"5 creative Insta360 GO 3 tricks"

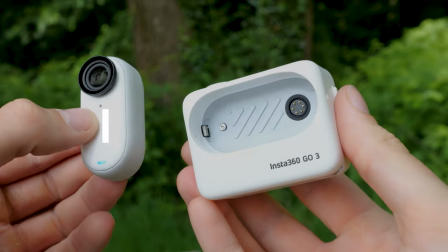0:00 Insta360 introduced the Insta360 GO 3 which comes
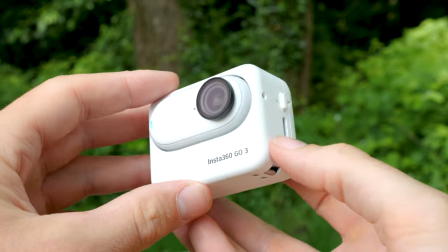0:05 with a variety of improvements and amazing functions like the free frame video feature.
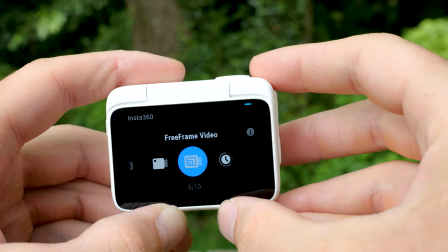0:11 Now you can record a video and adjust everything later.
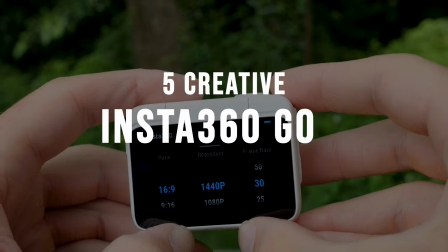0:16 Check out my five creative Insta360 GO 3 free frame video tricks and get inspired.
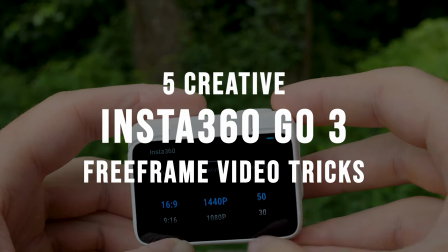0:24 The
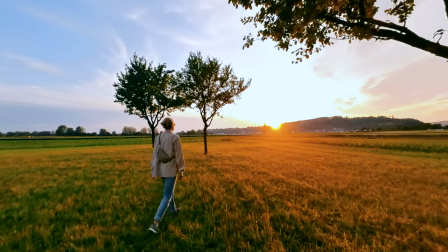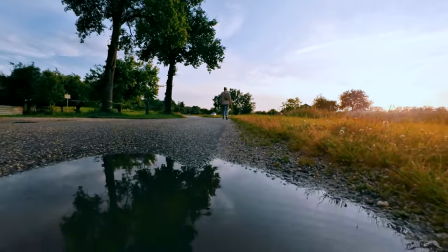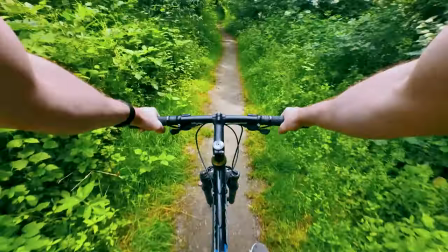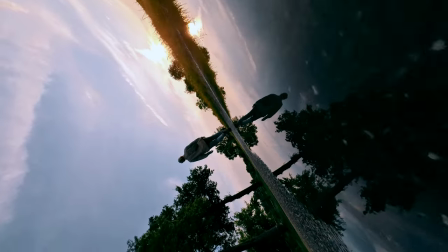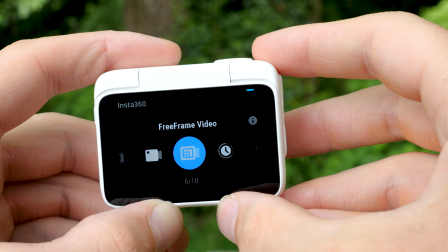1:06 ability to create free frame videos is the most powerful feature of the new Insta360 GO 3 in my opinion.
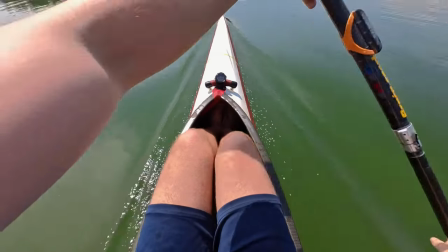1:15 Free-frame videos allow you to adjust everything in post-processing the way you like it best.
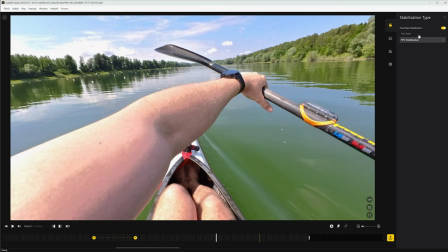1:21 You have the free choice of the stabilization type, the field of view,
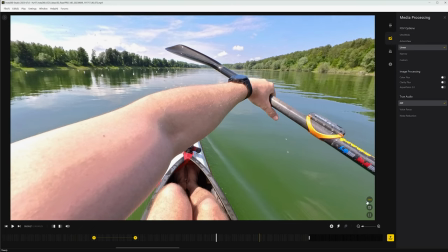1:32 the aspect ratio
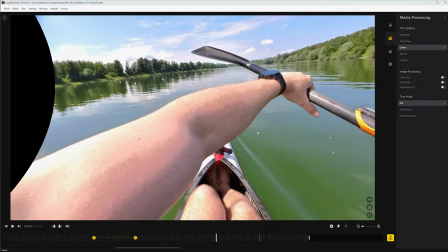1:36 and the image section where you can determine the pan tilt and rotation movement yourself
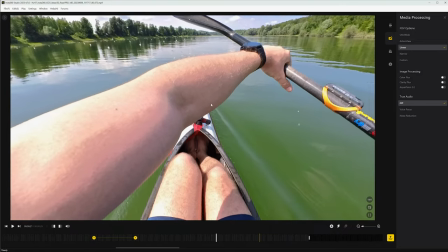1:44 and all of this can be flexibly adjusted with keyframes now
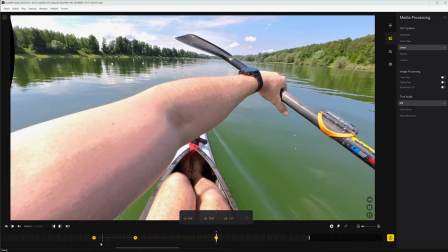1:51 you can decide in post-production how the final video will look like this way you get
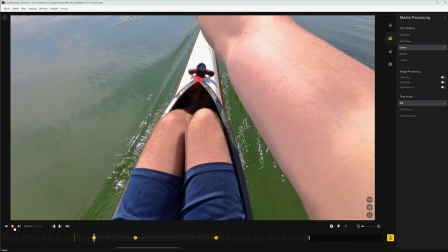1:57 the most out of your insta 360 go three shots free
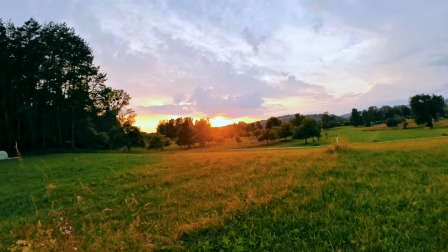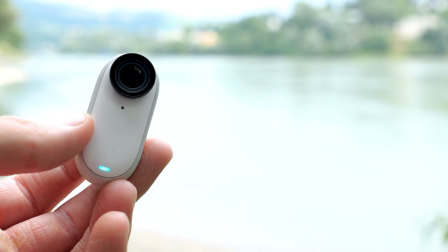2:12 V-frame videos are very useful especially for POV shots and the Insta360 GO 3 is perfect for POV shots.
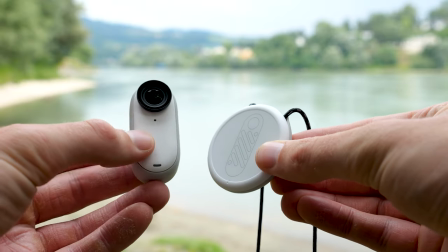2:20 Simply use the magnetic pendant to mount the Insta360 GO 3 on your body.
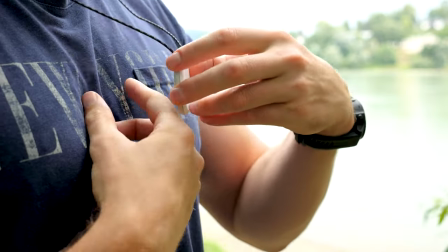2:26 What's also really helpful is the new Insta360 GO 3 action pod.
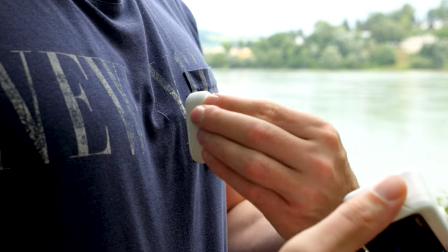2:32 The action pod has a display where you see the live images of the GO 3.
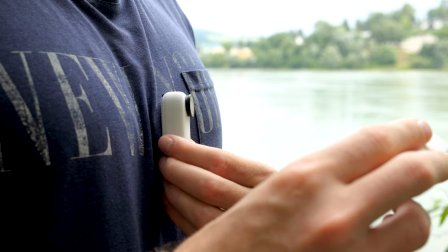2:38 This allows you to set up the Insta360 GO 3 perfectly for your POV shots.
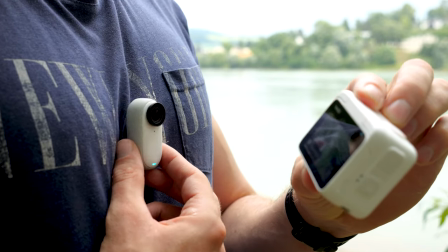2:45 When everything is set up, create your POV shots.
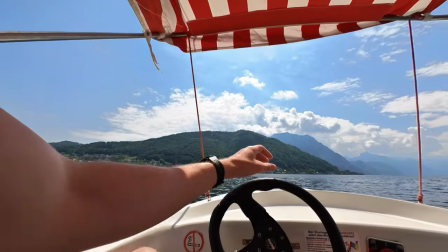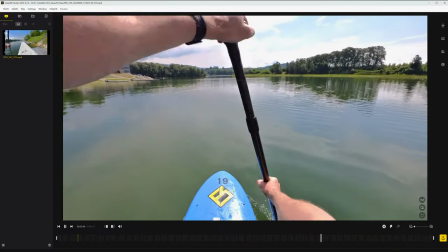2:56 In post-processing, you can now simply adjust the image section.
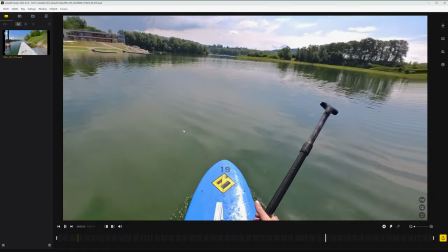3:00 This is extremely helpful to get the best and desired POV image section.
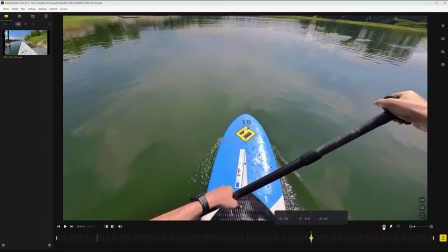3:05 You can also push the whole thing further and create dynamic POV shots with keyframes.
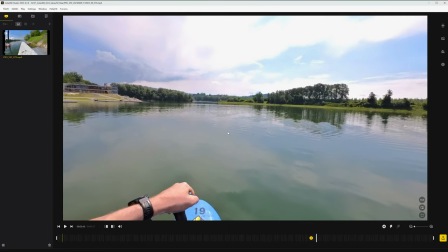3:11 For example that you tilt from the bottom to the top to reveal the environment.
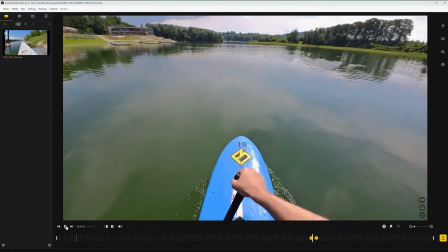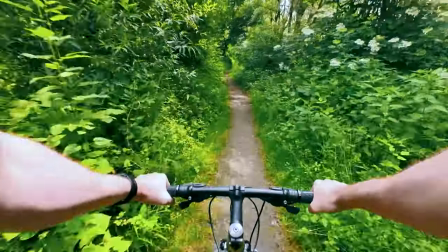3:25 Try it out and create your own 3-frame PUV shots.
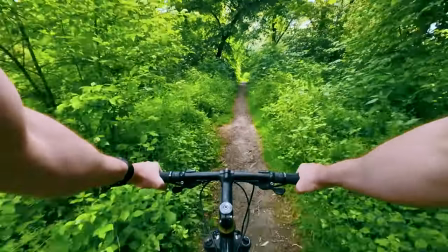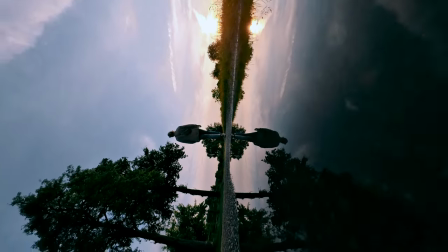3:35 Rotation shots are a simple but effective way to add dynamic to your videos.
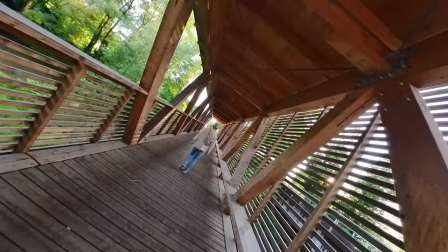3:41 Here again we take the advantage of the 3-frame videos. In post-processing you can simply add a rotation movement with keyframes.
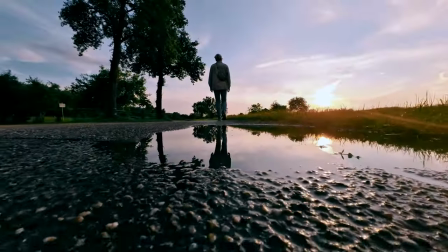3:51 Here is an example. I simply took a low ground shot above a puddle of water.
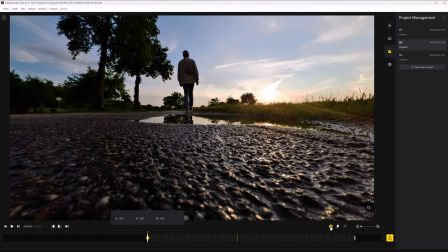3:58 In post-processing I then added a 180 degree rotation with Insta360 Studio.
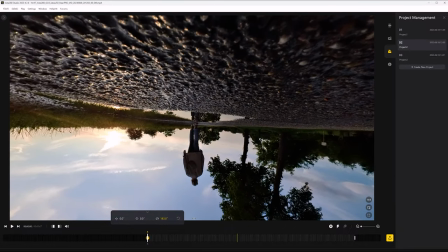4:05 This creates a completely new dynamic shot.